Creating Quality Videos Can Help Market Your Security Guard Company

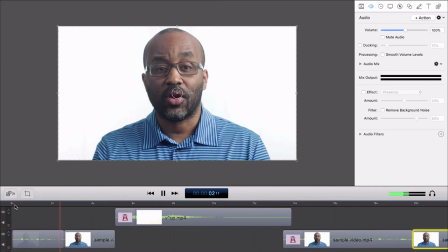Hey everyone, this is my first sample video and it's going to be incredible.
Now that we've gotten our primary video or our A-Roll out of the way, let's spice up the video just a little bit. The first way that we'll do this is by adding B-roll or supplemental footage used to visually support the A-roll. Think of it as video that shows the story. If the A-roll narrative talks about dogs, then the B-roll might show some puppies. So is B-roll really important? It absolutely is. Point blank, period. At this point, I'll let one of my favorite content creators give you a crash course in the importance of b-roll. What's up guys, Peter McKinnon here and today we're talking about b-roll. What it is and how you can use it to make your footage and your videos better.
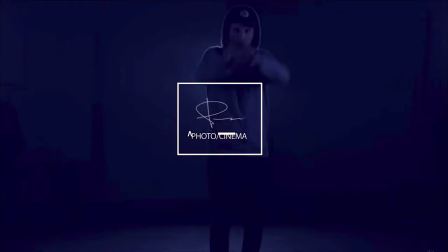What is b-roll? B-roll is alternative or supplemental footage that you can use to cut on top of your main angle. So if this frame was my main angle, I could use b-roll to overlay and cut on top of this shot anything I want to make something more interesting, to tell a point, to bring you in a direction that I want to bring you into, or simply to just cover up the fact that this is my face rambling for the next 10 minutes, because let's be honest, I tend to do that. So to start, as an example, I'm gonna use the vlog. A lot of vlogs I start with a cinematic sort of intro, using B-roll shots to kind of tell the mood, portray how I'm feeling that day, where I am, what the weather's like, and it kind of sets the tone for the episode. So let's say I'm gonna go do a photo shoot in a forest. We're gonna start the vlog off in my car, but I'm not gonna use any B-roll.
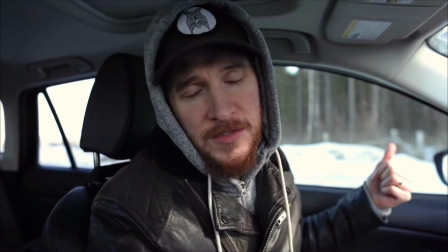This is what that would look like.
What's going on everybody? We are outside a really cool forest right now that has some awesome light.
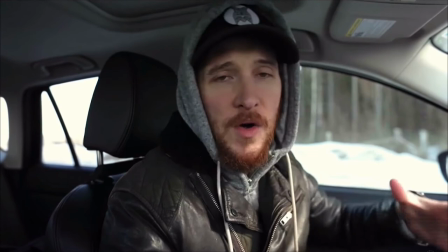So we're gonna pack up our gear. We're gonna go inside and shoot, light off some smoke, get some cool B-roll, and yeah, we're gonna go do that right now.
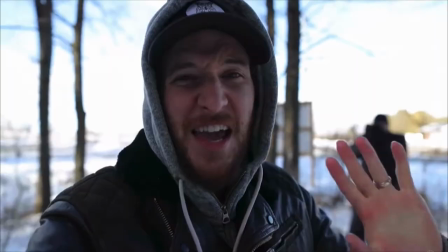Okay, so that was fun. We are freezing. We're gonna get back in the car now and go do something else, because it is way too cold outside. the wind is just killing.
Okay, pretty boring. Not much substance, not much to look at, wasn't very much fun to watch. Yeah, just not feeling it at all. Let's see what that looks like again using B-roll.
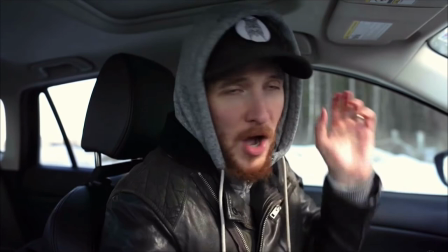What's going on everybody?
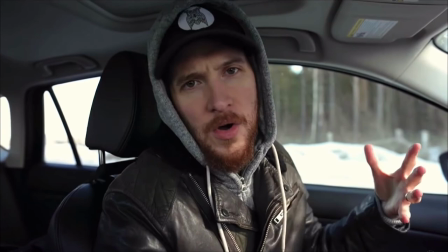We are outside a really cool forest right now that has some awesome light, so we're gonna pack up our gear, we're gonna go inside and shoot, light off some smoke, get some cool B-roll,
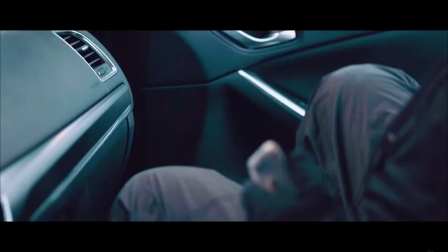and yeah, we're gonna go do that right now.
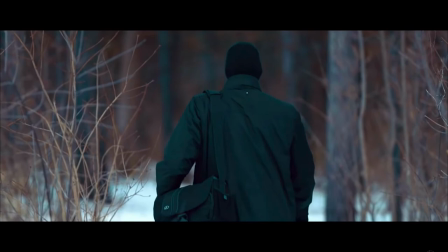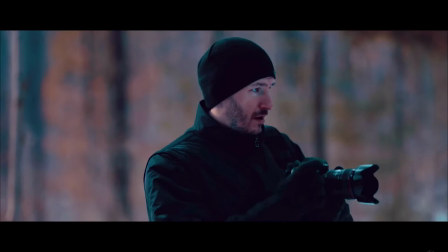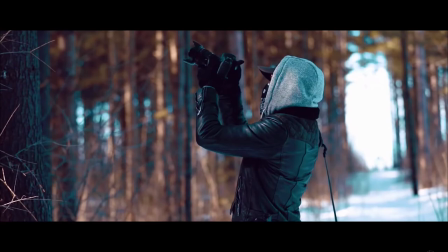Okay, that looks a lot better. The problem is I only shot B-roll of us, me taking pictures, my friend taking pictures. You don't really know where we are, what we're taking pictures of, what we're doing at all. I didn't really give you enough information. So that's when we got to shoot B-roll of the environment that we're in as well.
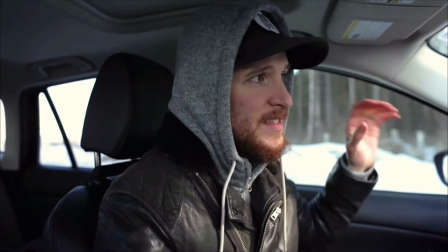Cut those two together, it's going to look like this.
What's going on everybody? We are outside a really cool forest right now that has some awesome light.
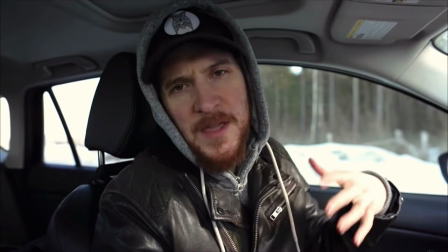So we're gonna pack up our gear We're gonna go inside and shoot light off some smoke get some cool b-roll and yeah, we're gonna do that right now